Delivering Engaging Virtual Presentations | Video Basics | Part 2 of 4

And here in this video, I'm going to walk through with you the video basics for you to deliver quality virtual presentations. As mentioned in the previous video, one of the biggest culprits that we ever encounter when we talk about virtual presentation is the short attention span of your viewers. Now we can't blame them, it's because humans being conditioned in such a way right now. Therefore, having the right video basics in terms of the fundamentals like sound, lighting are very crucial for you to deliver engaging virtual presentation. Because the last thing that you want to have is that you have very good content, but yet because of the wrong lighting or sound, it will then compromise the quality of your presentation. The first basics which I would like to share with you is called the laser. Laser stands for lighting and background, angle, sound, energy, and the real you. So let's go into the first one. We talk about lighting and background. Best lighting that anyone could ever use for virtual presentation is sunlight. You may want to have the sunlight in front of you, so you may want to just record a video near towards your window, near towards the source of light.
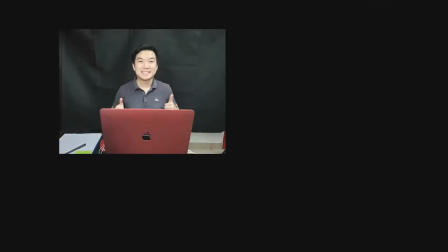63s
For those of you here, in case if you want to invest in lighting, best practice would be to have the lighting in front of you. Also, in case any one of you here, if you want to invest in additional lighting, is to place it 45 degrees to the side, left and right, and to have the source of light 45 degrees on top of your head.
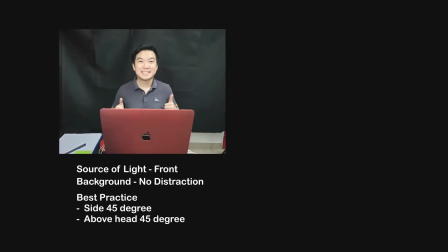82s
Of course, ensure that there's no distraction in terms of the background, with no people walking past, with no pets jumping around.
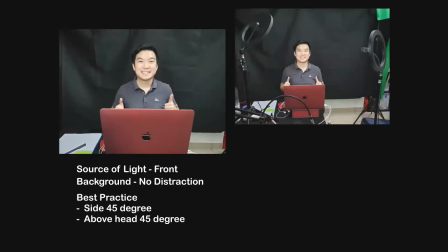88s
So now, if you're referring to the video in front of you right now, as you could see, so that's what you can possibly do. Have the source of light one at the left 45 degree, one at the right 45 degree, and have both of them placed 45 degree facing downwards like this.
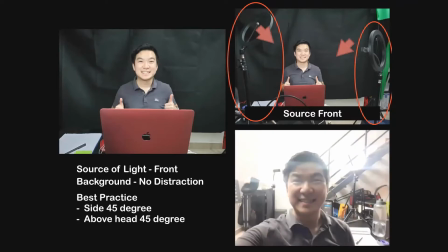105s
Now what not to do is you have the source of light behind of you. So that's what not to do, because if you are doing so, it is very hard for people to focus on your face, because then you will get overexposed. Here are some recommendations for you, for those of you here, if you want to invest in basic lighting equipment. You may want to get started with the LED ring light that you can easily purchase from e-commerce platforms.
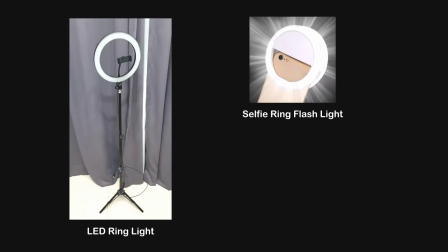128s
For those of you here, if you are using a lot of recording from your cell phone, you may want to invest a selfie ring flashlight, very affordable and very powerful.
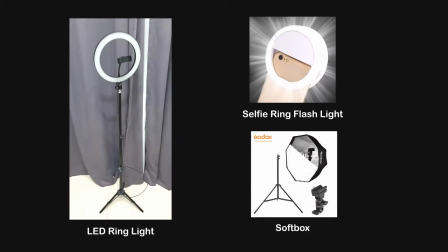136s
For those of you here, if you want to have like a studio lighting equipment, so softbox will be a good recommendation for you. So next we're going to talk about angle. So the angle will be have the camera lens at the eye level of your eyes.
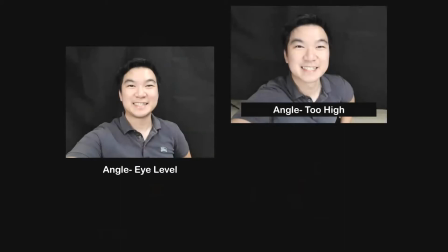149s
So what you want to avoid is to have the lens too high, where you may look thin or you may look slim, but it looks like a vacation selfie video.
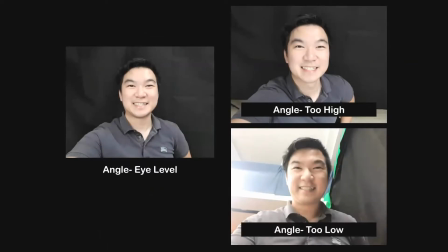158s
That's what not to do. And of course, angle being too low is also not good as well, because you could see a double chin. At the same time, it is as if you're looking down on people and it looks like a ransom kidnap note.
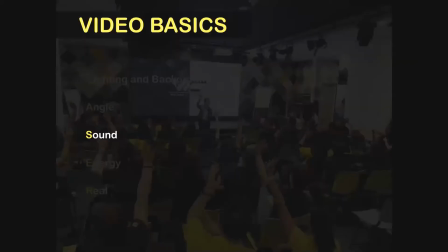171s
That's what you want to avoid. Next, we talk about sound. So we are very grateful right now because most of us have got very good earphones. So earphones are already very good sound equipment naturally by itself. So I would highly recommend you not to rely too much on the microphone and the speaker from your laptop, because it gives you a very burst sound effect. So if you are wearing a earphone, it will be already a very good start for you to deliver your virtual presentation. Now just in case if you don't want to be seen wearing the earphone, so what you can do is to place both of the earbuds on the table, just like what is shown in front of you right now.
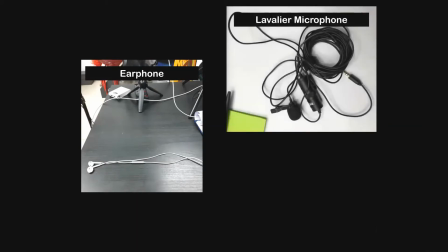208s
And for those of you here, if you're more serious into virtual presentations, you may want to invest in a lavalier microphone.
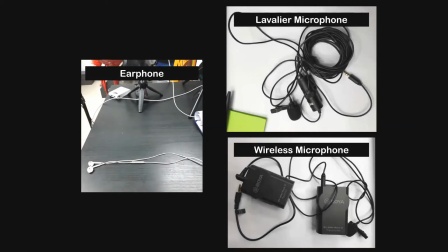215s
Or for those of you here, if you're doing a lot of long distance or outdoor video recording, you may want to invest in a wireless microphone. Next, we talk about energy and real. So one of my experiences when I talk about virtual presentation is that if I speak at a normal rate, my natural self, at my 100%, only 60% of my energy gets transferred over to you. So therefore, it's a good practice for you, if you're recording a video, speak slightly faster and slightly more excited than your natural self. The reason why, and again, is because you want to get energy to get transferred over to the viewers, to the learners.